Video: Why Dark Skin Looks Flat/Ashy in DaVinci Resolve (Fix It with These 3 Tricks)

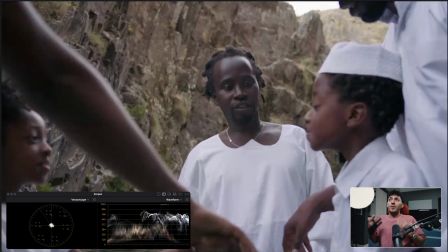(4:17)
All right, like all of a sudden, like, you know, we can see something. You see how easy it was? Like I just went too far, I pulled it back. Rubber man, just constantly think about that, like what we're doing.
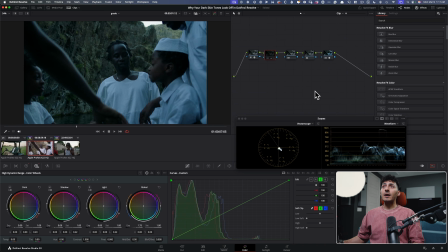(4:28)
I don't know, I think it's looking pretty good. Like we brought it up. 2 simple changes, all right?
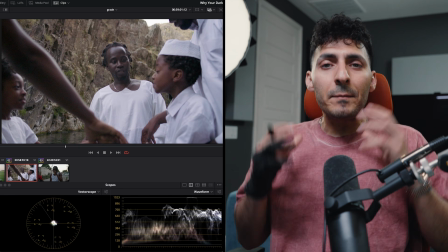(4:34)
We still have our last fix. But you understand like how I'm approaching these?
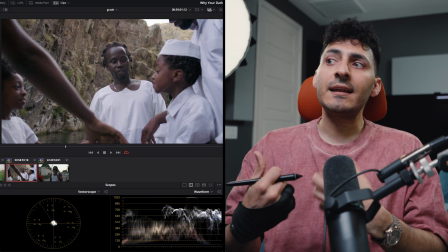(4:39)
Like this is the entire mindset when you're working with stuff like this. Now, correcting your skin tones is one thing, but building a look on top of it that keeps your skin tones looking juicy AF,
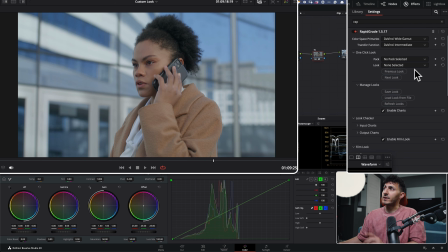(4:50)
you cannot avoid but to try Rapid Grade. Just check this out, our one-click look system.
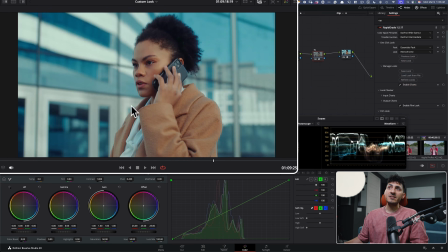(4:55)
If I just go and scroll down and select Retro Chrome, our community's favorite, Look at this, how it's locked in, working under DaVinci Wide Gamut.
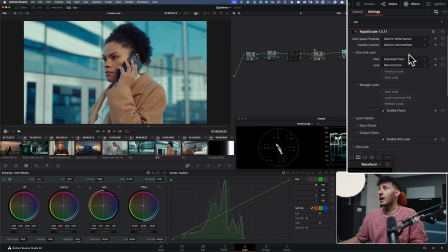(5:03)
So you're future-proofing your image, 100% customizable. How about we just go something crazy, cinematic, and we pick Children of Men.
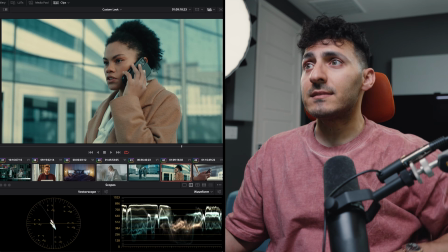(5:11)
Look at how good this looks. Try to recreate this look. I challenge you, and it's gonna take you hours.
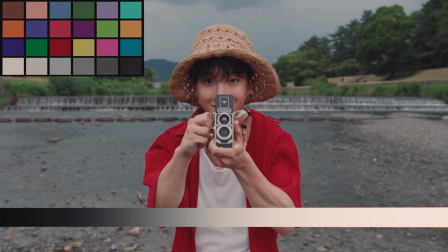(5:17)
Here, it's a single click. We add 52 plus looks every year. So if you want to try Rapid Grade, comes with a 7-day money-back guarantee.
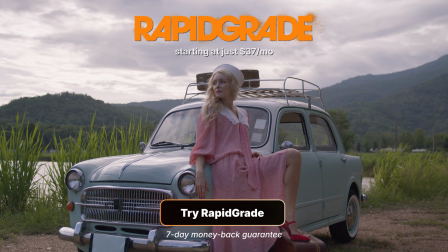(5:26)
You can start for as low as $37 a month. So link is in the description. Check it out.
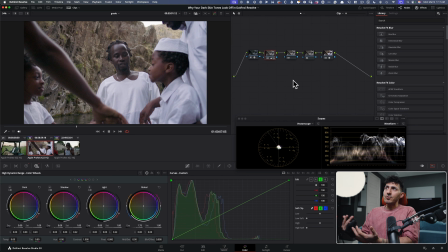(5:30)
You got absolutely nothing to lose. Let's get back to the video. Another huge mistake that people make, let's just say we go into actually creating our look. What people do is this, right? They'll go cinematic look. Even if they're using a LUT, the LUT is doing the same thing what I'm about to show you. Silky blacks, right? That are very much like Vogue, like very lifted blacks.
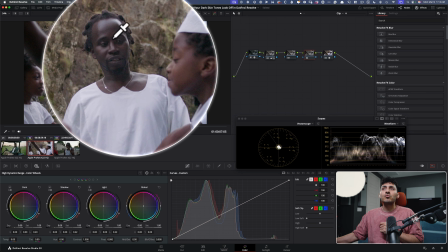(5:49)
Well, the problem with lifted blacks is that it's going to rob something from these guys, from our dark skins.
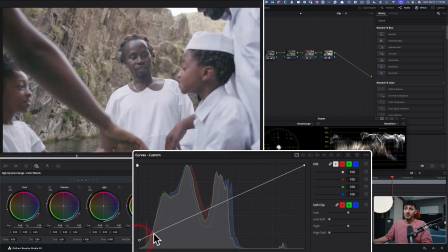(5:56)
Let's try it. Pull this up, right? Do this.
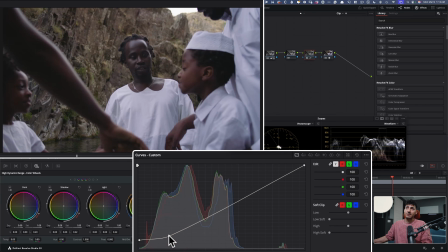(6:01)
Oh my God, it looks gorgeous. It looks so good, right? It does look really good. Grab this, pull this up, make it super clean, give it that punch.
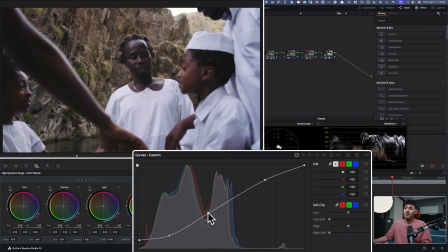(6:12)
Whatever we want to do here, right?
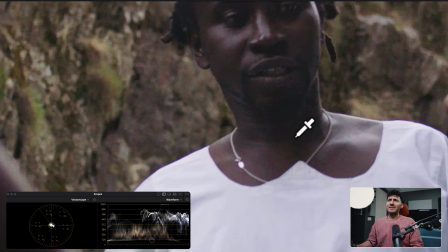(6:17)
I look at it. Man, like it's just really getting in there.
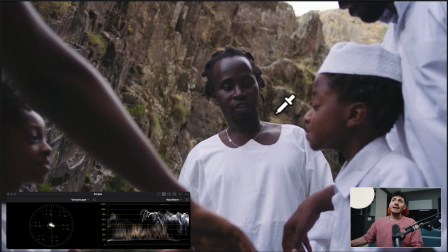(6:23)
Okay, the problem with that, if I keep going, the problem with that, I'm stealing from right here. Okay, this is where I'm taking that away from. I'm stealing from here.
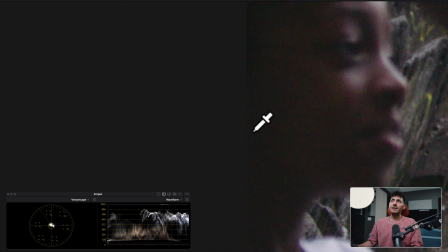(6:37)
You see what I mean? Like that information is just basically gone. All right, be very careful with that.
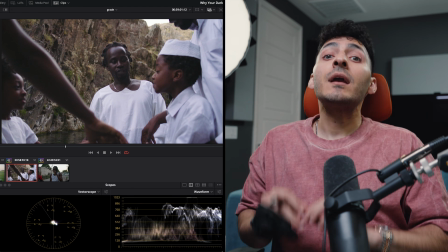(6:43)
I mean, obviously in this example, it's kind of working, but still be very careful with that.
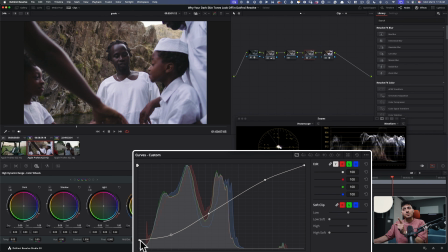(6:48)
So I suggest you don't lift, because just watch what happens when I start pulling that down, how much information we're going to buy back. Like keep an eye right here. I'm going to go right here. I'm going to start pulling it down. You see how much information I'm like buying back? I can even leave it here.
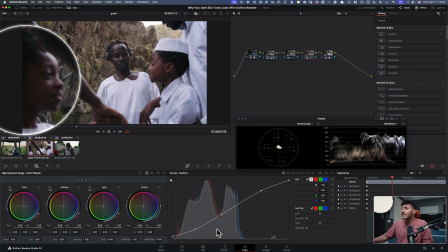(7:06)
It's fine. But like we bought so much information back. Another thing that I'm going to tell you, okay, a lot of people, teal and orange, right?
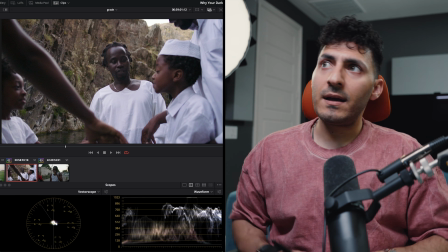(7:14)
Like I gotta have teal in my undertones. Okay, cool. Let's try that.
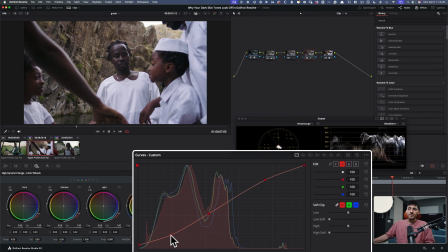(7:19)
Let's go to our red. Let's grab our teal. Let's pull it down. Look what you're doing. Okay?
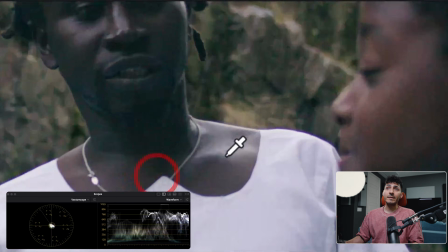(7:25)
Not with this footage, not with dark skin tones. Because like, look what you're doing, man. Look at how dirty you're making it and how nasty you're making it.
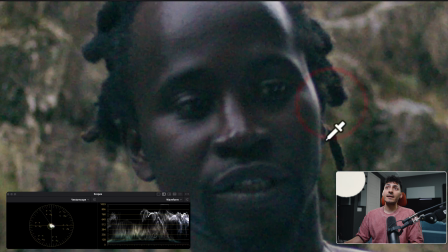(7:33)
This is not appealing at all. This is not appealing at all. Don't do it. This is a huge mistake people make.
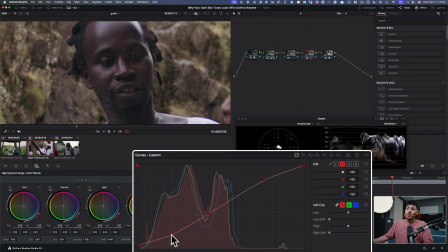(7:39)
This is the grade where you do something different. Let's just say if I pull it down a little bit because I want just a little bit of that teal, fine. You got to counter that now. You're going to go in your green, you're going to drop that down. What is that going to do? When you subtract green, you add magenta. Look how beautiful that's going to be.
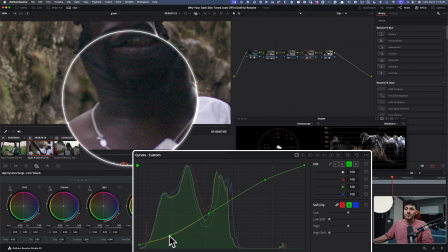(7:59)
Let's lift it up a little bit. Look at the neck right here. I'm going to come in here and I'm just going to do this. See that? Not too much. That right there.
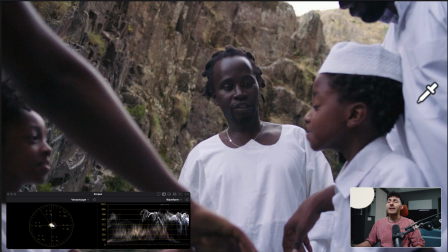(8:09)
And now if I come back, oh my God, like look at how his skin tone, if I do before,
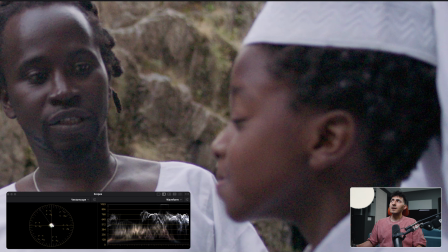(8:16)
kind of just like, you know, leaning toward like the yellowish color. But as soon as we do that, oh my God, it becomes so rich.
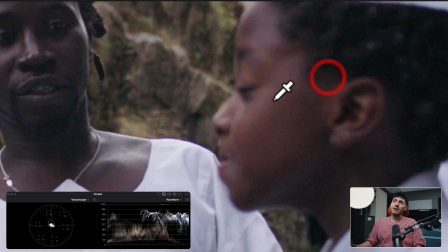(8:23)
Like look at right here, so rich.
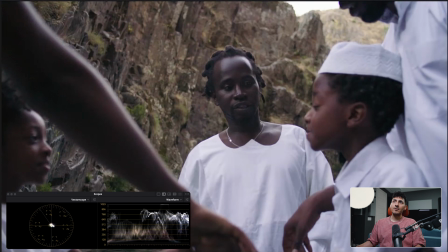(8:26)
As I'm there, I'm looking at them with my own eyes, okay? Such a nice little subtle change.
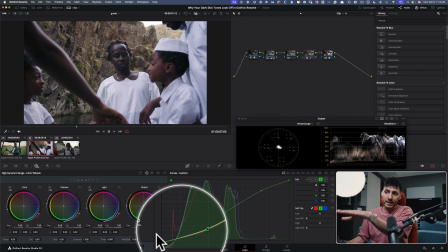(8:31)
And you see like the things that we did here, just don't be crazy. Now I wanna give you a bonus one.
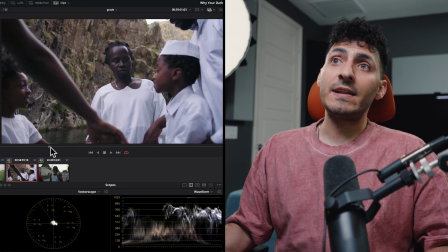(8:36)
Not even necessarily a bonus one, that's sort of like necessary, especially when you're working with darker skin tones.
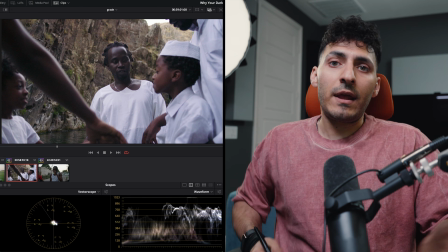(8:42)
But you know, your boy likes to give, you know, more game. So I already talked about 3 fixes.
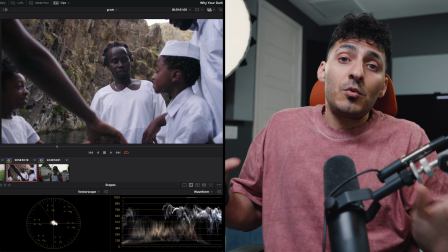(8:47)
This is a bonus 4th one, but again, I wouldn't even call it bonus. I mean, really use it.
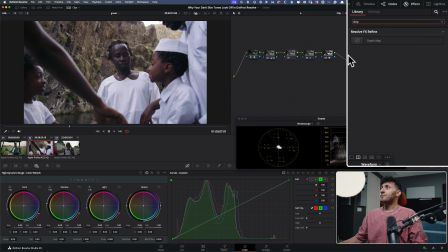(8:52)
So we're gonna go here, type in depth map, drop that puppy on, okay? Why did I put it here? Let's talk about like, you know, the node sequence too.
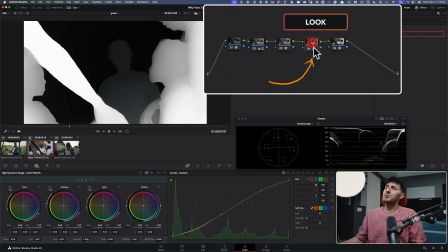(9:01)
For a simple reason, because I like to do my actual grading on the tail end,
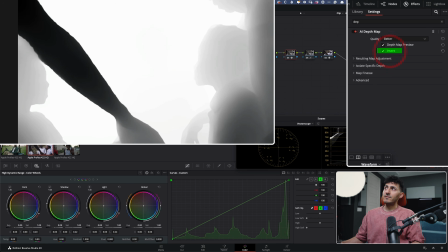(9:07)
and then I like to make all my other manipulations up here. Now we're gonna invert it. We're gonna pop open 2 things, post-processing here and this,
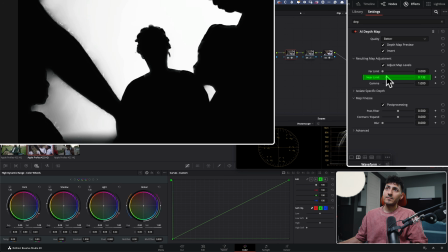(9:15)
and I'm gonna take my near limit and I'm gonna start going back to like where we're not grabbing him, and then just blur it a little bit. All right, not too much. Something like that.
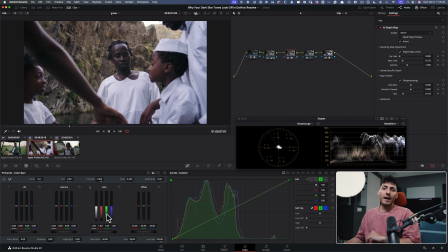(9:28)
Let's come out of it. My weapon of choice, you can try whatever you want. I just go with my gamma, very natural, very realistic, and I'm gonna drop it, okay?
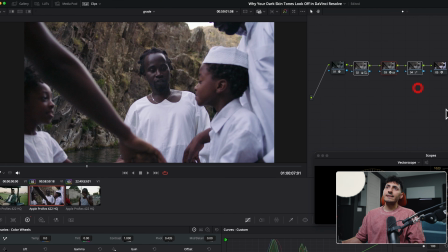(9:39)
Drop it to something like this. And now if I take these 3 and if we do before and after, I mean, come on.
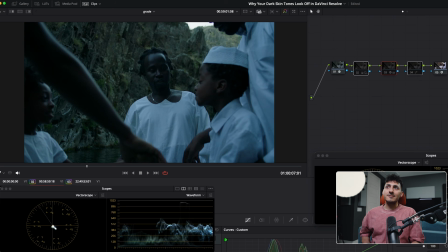(9:45)
Just look at this, what we created.
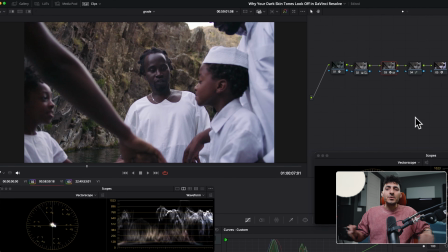(9:48)
Clean, crisp, all natural, using primaries, HDR palette, offset, and our custom curves. That's it. Simple will always win. Best part about it, let's go to this shot.
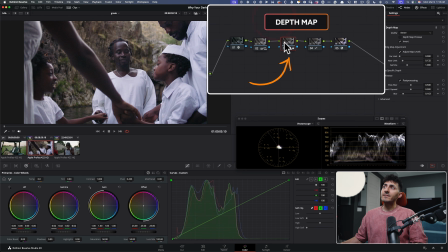(10:01)
Let's start borrowing that. Let's start bringing that in. So obviously we can easily bring this in, paste it, right? And then just basically not apply it. And then bring this in and paste it.
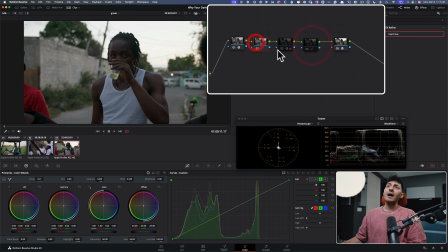(10:14)
And that's okay. We can keep it off. And now all we have to do, I mean, I've already done the conversion, so that's done. But it's too dark. Again, we're seeing the same exact problem, right?
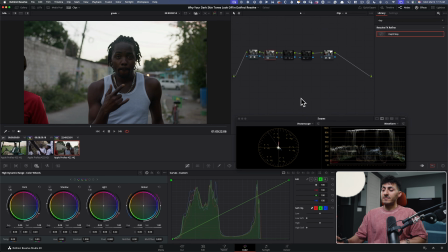(10:24)
So squinty eyes, HDR offset, go too far, bring it back.
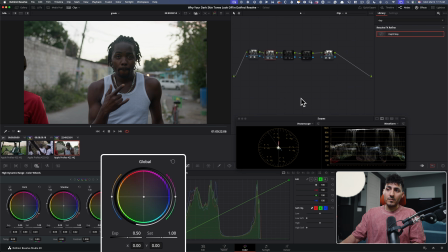(10:40)
Where am I at? Half a stop. Okay. Good enough.
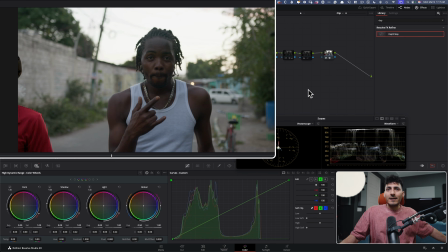(10:46)
We also have to stay realistic, right? You do this, you made the skin tones too thin.
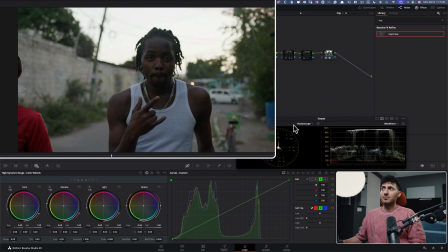(10:51)
You don't want to do that. Okay. This is rich. This is rich. Now, how does it play out with our actual look?
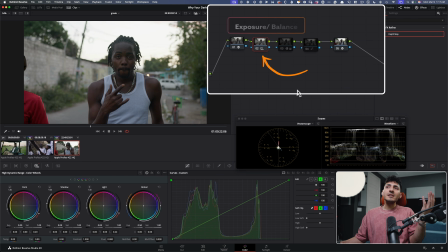(10:57)
Turn it on and find out. But before we do that, let's balance it while we're at it, right? Let's balance it.
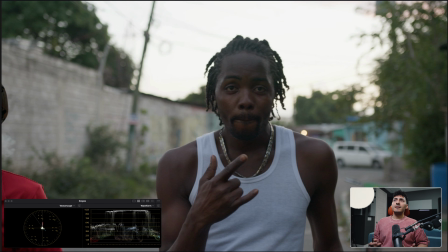(11:03)
We're going to do the same exact thing. What am I seeing? I'm seeing like, maybe there's not enough red in there. Start with that, too far, come back. Not bad. What else? Okay, cyan. Pull it back.
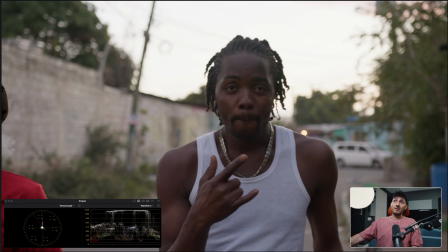(11:21)
Maybe around here, not bad. I mean, kind of started to look like a sunset. Like this is kind of doing it for me. Green, nope. Pull it back. Maybe something like that. Maybe pull back from the red a little bit. What about yellow? Nope.
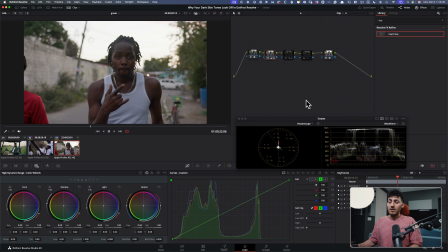(11:41)
Okay, okay. This is looking pretty good. Now, do we want to go in our offset, raise it up a little bit? I don't know, man. Like this is not bad. This is pretty good, okay? Now let's go and turn on our actual grade.
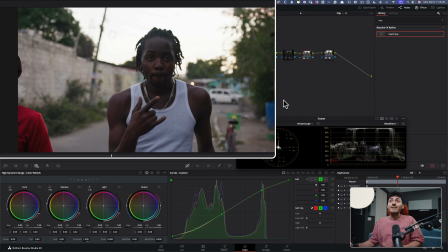(11:54)
Now, when we turn on our grade, here it's not working, okay? Now we have to make some changes.
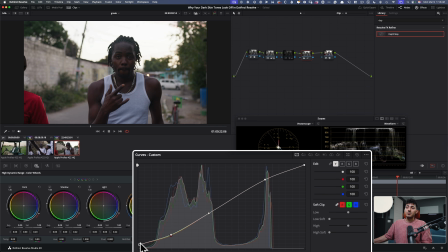(11:59)
Let's go in the Y channel because now we're just doing it too much. So go here. Okay, it had nothing to do with that. We're gonna have to raise this a little bit. We're gonna have to do it, okay? And maybe we pull this down to give it a little bit more punch.
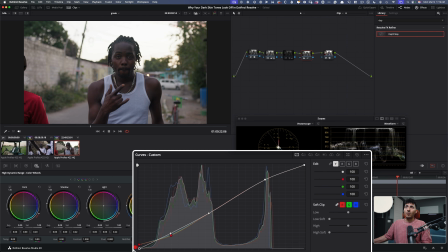(12:19)
Go all the way down.
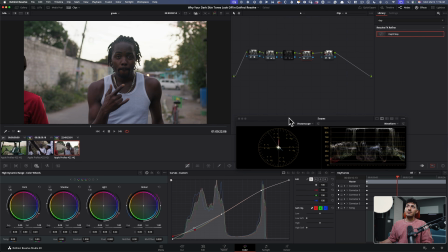(12:25)
Keep it somewhere around here. Okay, there's still like a nice curve. See, it's softening up everything up top, compressing the highlights.
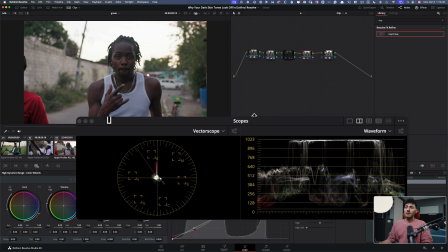(12:32)
You can see it here. It's good.